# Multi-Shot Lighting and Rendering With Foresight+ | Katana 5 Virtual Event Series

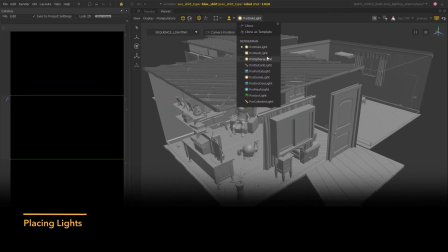I'm going to use a rectangular light for this,
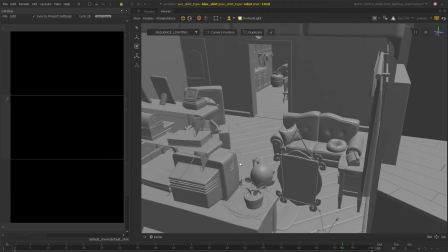and a nice quick way that I can place this light is to position the perspective view roughly where I want the light to be,
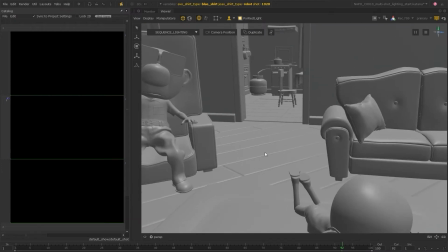and then use the camera position button to place the light at this position.
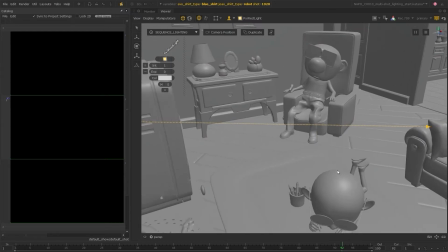I can then use the keyboard shortcuts to scale and move the light into a more accurate position.
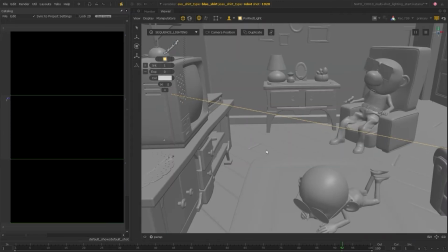That's a really nice way of placing a light there, especially when lighting multiple shots,
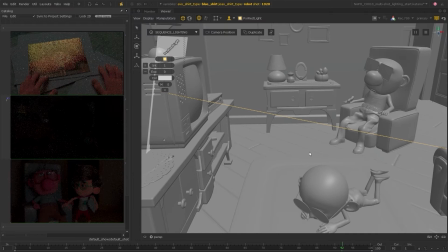as I don't necessarily want to light a particular object or character at this stage. And we can see all the live renders updating nicely.
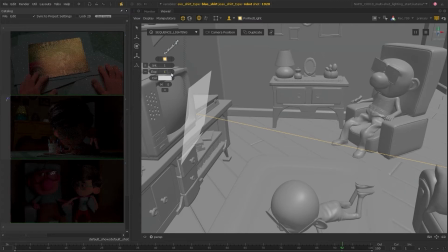So I can see that I need to increase the exposure, which I can do really easily from the floating parameter widget. And at this point, it's fairly obvious that the shots are going to need individual tweaks to get the lighting looking consistent.
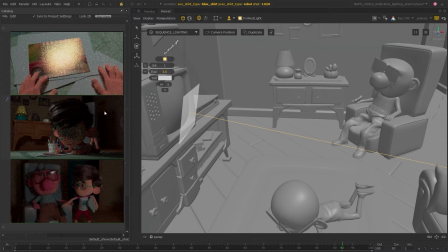Because of the camera angle, these shots are quite a lot darker than this one, and we're also losing the photo detail due to the reflection from the light. This is fine, we're going to be setting up those overrides a little later, but I'm going to get the rest of the sequence lighting mapped out first.
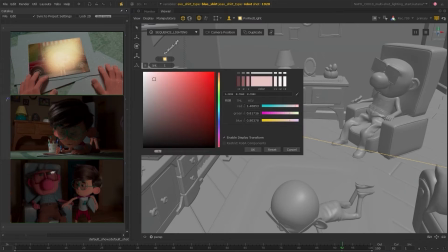So I'm just going to change the colour of the light to a more purpley blue to represent light from the television,
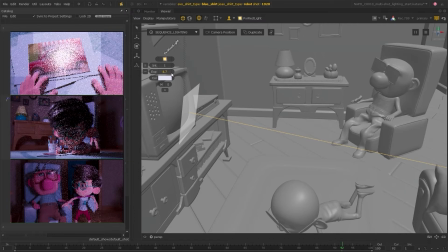and increase the exposure a little more. And once I'm fairly happy, I'm then ready to add a second light.
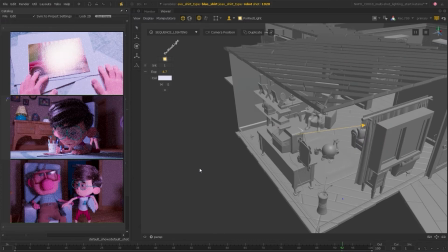And if I have a look at the environment, there's a window off to the side here. So I'm going to add a light that will replicate the moonlight coming through just a little.
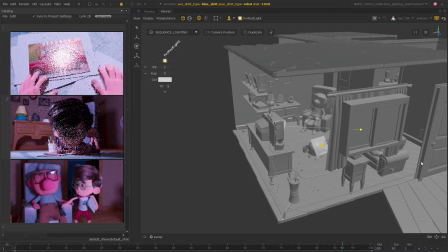And for this light, I'm going to use shift click to place it in relation to the character's normal, as I think this is a good target for the light.
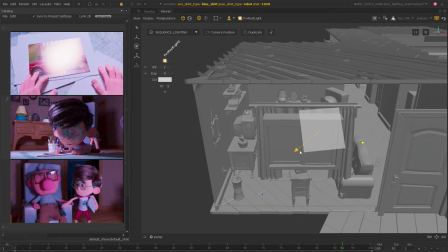Across the sequence, we have a couple of shots where this character or the papers here are the focus, so this is a good starting point for the light.
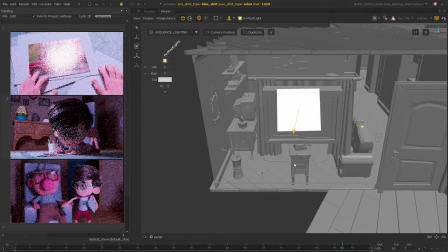And I'll just move the light around so it's positioned right outside the window, using those keyboard shortcuts again.
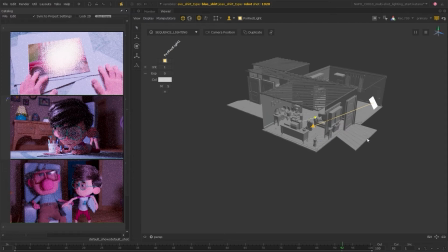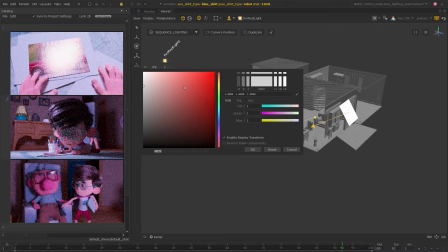And I'll give the light a blue tint to represent the moonlight.
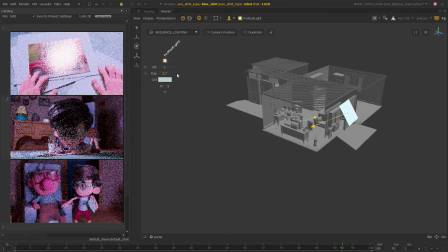As I'm making these changes, sometimes it's easier to solo the light, so it's really clear what effect it's having on the sequence.
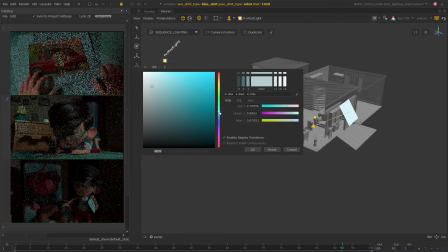And then once I'm happy, I can turn the other lights back on.
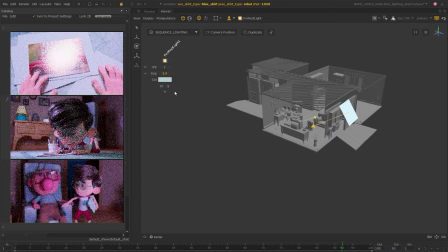So when placing down sequence lighting, personally I like to use perspective view initially, as I don't want to be too fixated on one shot, but it's really up to you however you prefer to work.
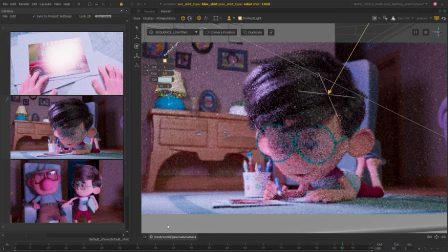You can look through the camera and use the monitor layer and switch between different shots as you place lights, so you can work more closely with the renders, or you can make use of the monitor tab if you prefer.
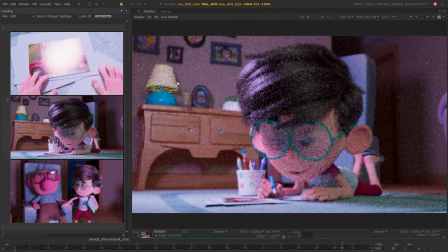There's a lot of different ways of working here, and there's really no right or wrong way.
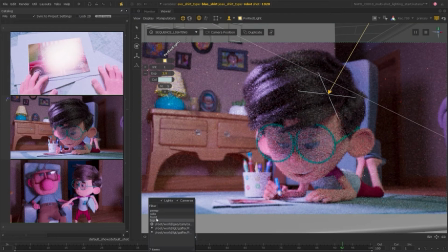It's just whatever you find to be most efficient.
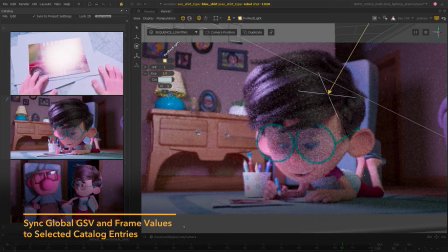So just to go back to the monitor layer for a second, you'll see that as I'm switching between the different renders from the catalogue,
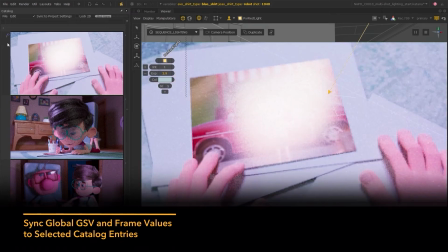not only are the renders updating in the monitor layer,
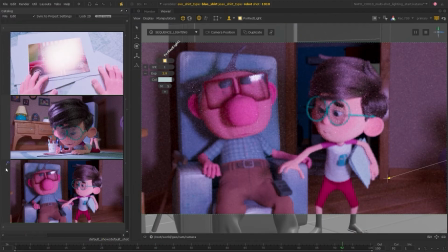but the rest of my scene is also updating, including the geometry in the viewer and the graph state variables.
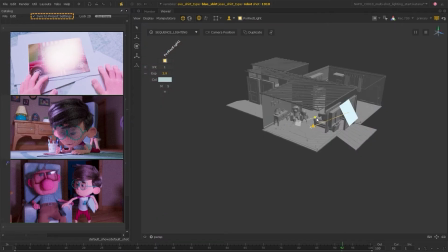This is another addition brought in with the Foresight Plus toolset called Sync to Project Settings.
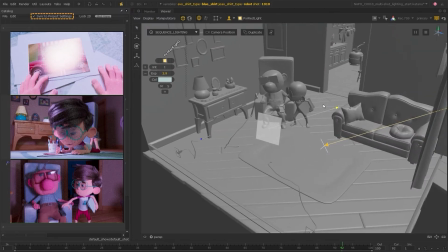This tick box in the catalogue can be enabled to update global project settings,
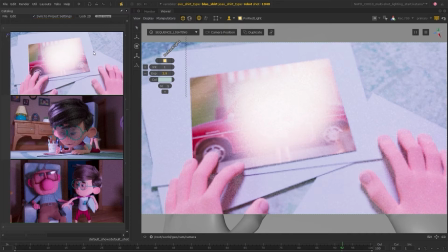including all graph state variables and the current frame, to match the settings of the render selected in the front buffer, which is done by left-clicking.
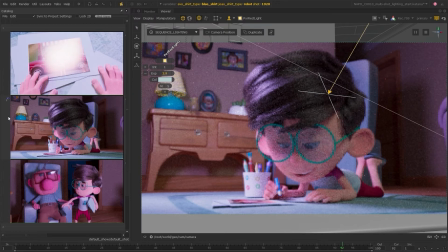This is a really useful little feature, as it means you can always be sure you're working in the context of your renders,
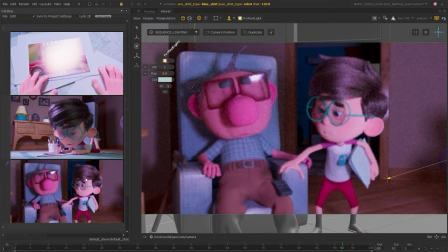so you won't have any mismatches between the viewer and your render, especially when you're working with the monitor layer.
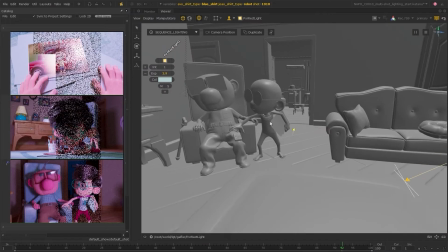So I'll make a few more changes to the lights, and I can look for a particular light to refine its position even more.
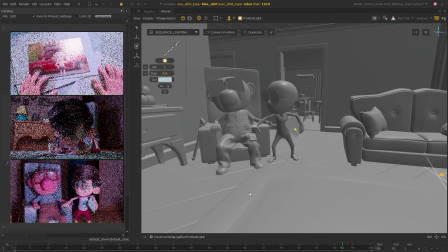And then I'm going to add one more light, which will represent the general light coming through the kitchen.
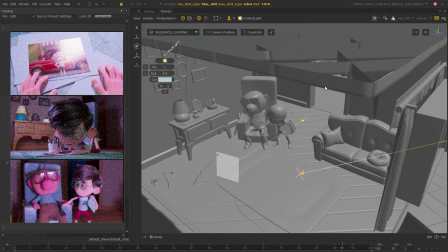This will brighten the background areas of some shots and bring some more depth overall. I'll switch shots, and I also want this light to point to the hero character on the carpet,
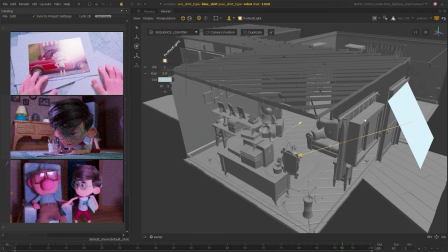as this is a central point for a few shots in the scene, so I think it will be a good starting position for the light.
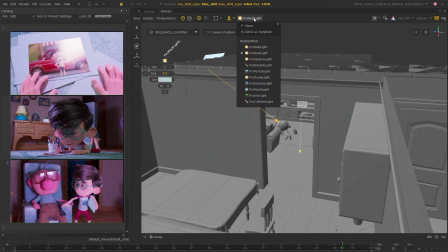I use a rectangle light again and place the light in relation to the hero character. Scale it up and position it through the kitchen door.
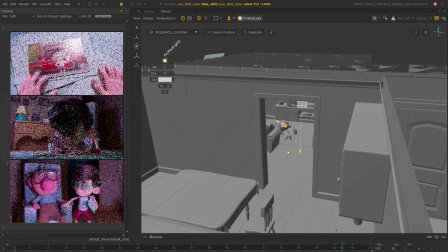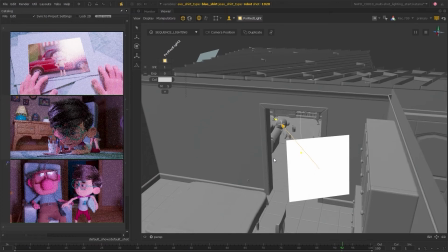And that's looking about right. I give this light a warm orangey glow to replicate a light bulb,
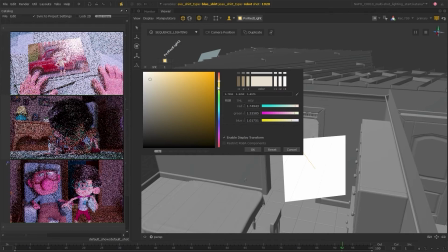but also to bring some nice contrast to the different light sources in the sequence.
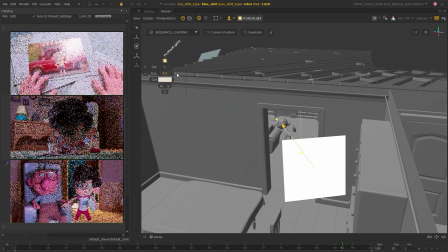I'll increase the exposure and use the various methods to position this light where I want.
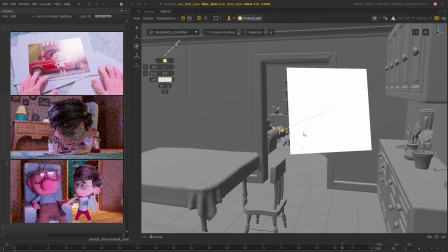Working in a viewer like this gives a huge amount of variety between the different ways that you can position and move and refine your lighting.
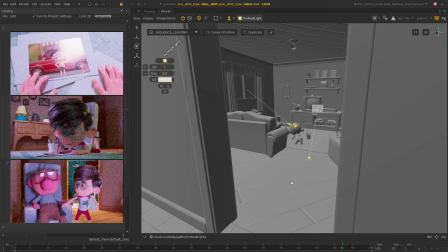It's great to be able to combine the new tools with the more traditional workflows, as it gives you far more options and more control over your lighting.
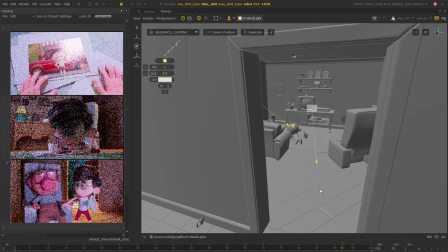And through all of these changes, our live renders have been updating nicely and providing a really clear overview of the lighting throughout the sequence.
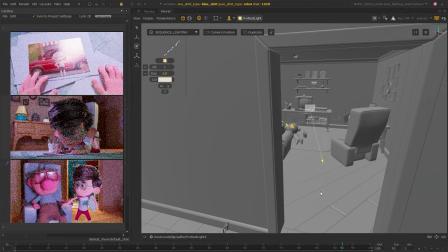So I've been able to make more informed changes based on the various camera angles.
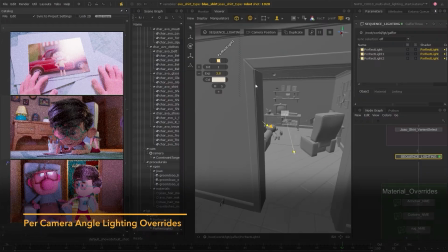So now that I have the sequence lighting at a good level, I'm going to jump back to my node graph and set up some per camera angle overrides.
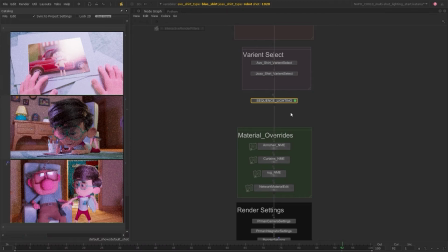Each live render that I have running has quite a different camera angle. As you'll remember, we intentionally picked shots that did.
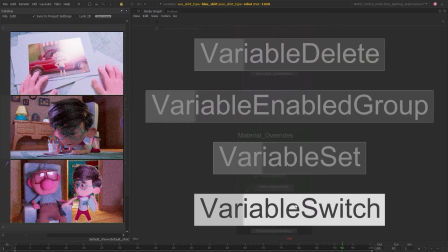So I'm going to set up 3 more Gaffer 3 nodes and plug them into a variable switch.
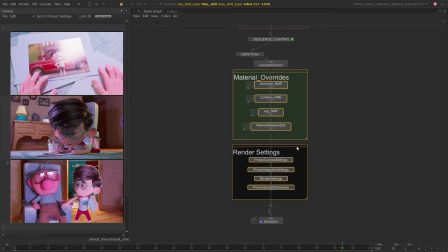Then I'm going to reference the different shots for each one.
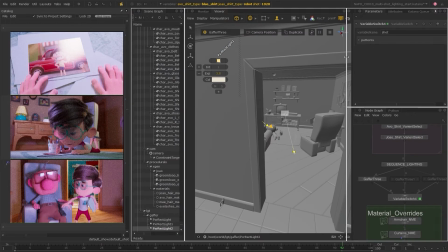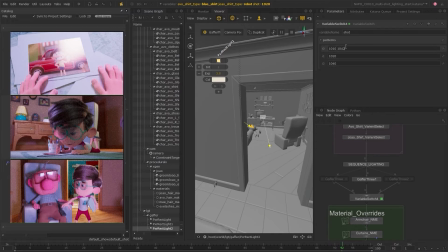The remaining 2 shots can be grouped with similar camera angles for now, but we will be making some per shot overrides in a moment as well. So now I can make some adjustments by inheriting the lights from the incoming scene into each Nuke F3.
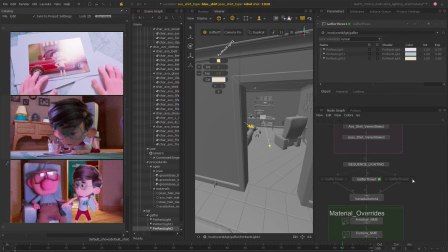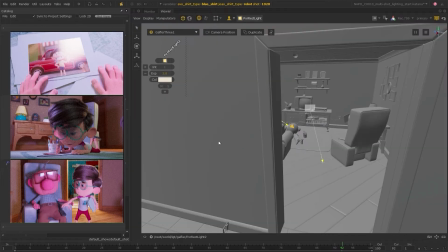And then I can jump back full screen into the viewer so I can see my renders and start making some changes.
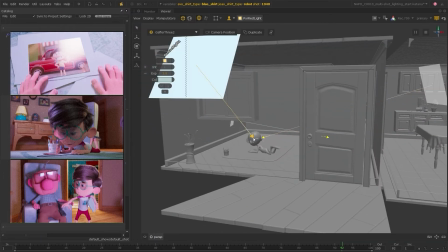And we can adopt lights for editing at this new level,
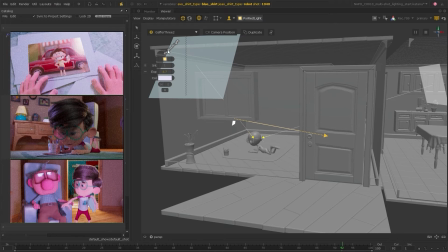all from within the viewer, so no need to jump out into the parameters. And we can start refining these shots.
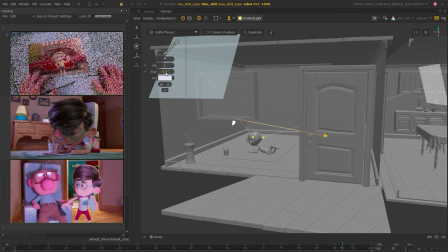So shot 40 is looking a little too bright, as we noticed before,
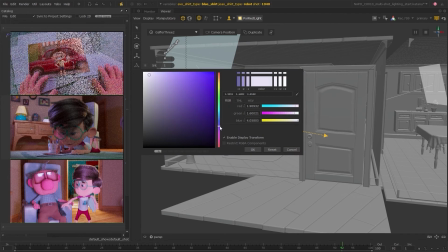so I'm going to decrease the exposure and change the color ever so slightly so that it looks more visually cohesive with the other shots.
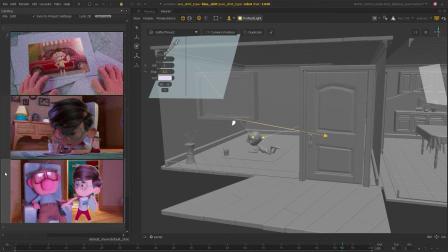And then I'm going to jump to shot 10 and decrease the exposure a little as well.
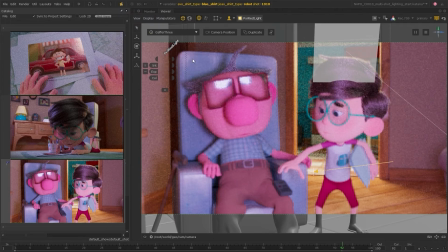And you may also have noticed that I'm making full use of the Sync to Project Settings feature.
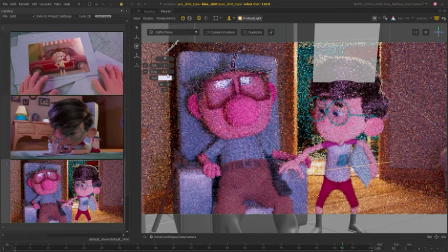With this tick box checked, I can use the catalog entries to select a shot to target,
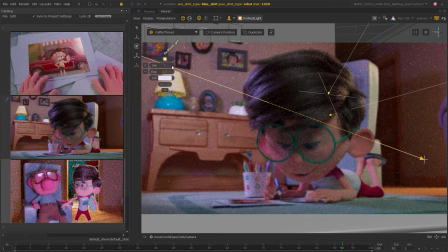and then everything else, including the targeted gaffer 3, will update to match.
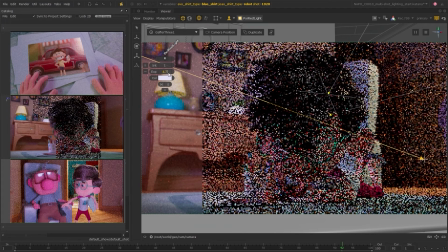So I only actually have to make one click to jump from shot to shot to make these edits.
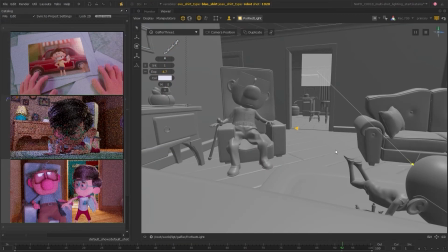And I can be sure that the edits are being applied on the correct level.
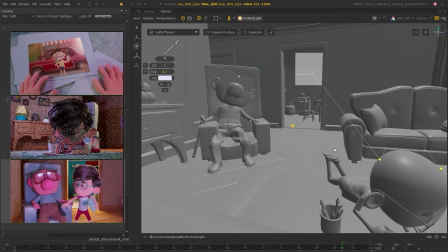This is such a big time saver, as you don't need to go in and manually change these settings.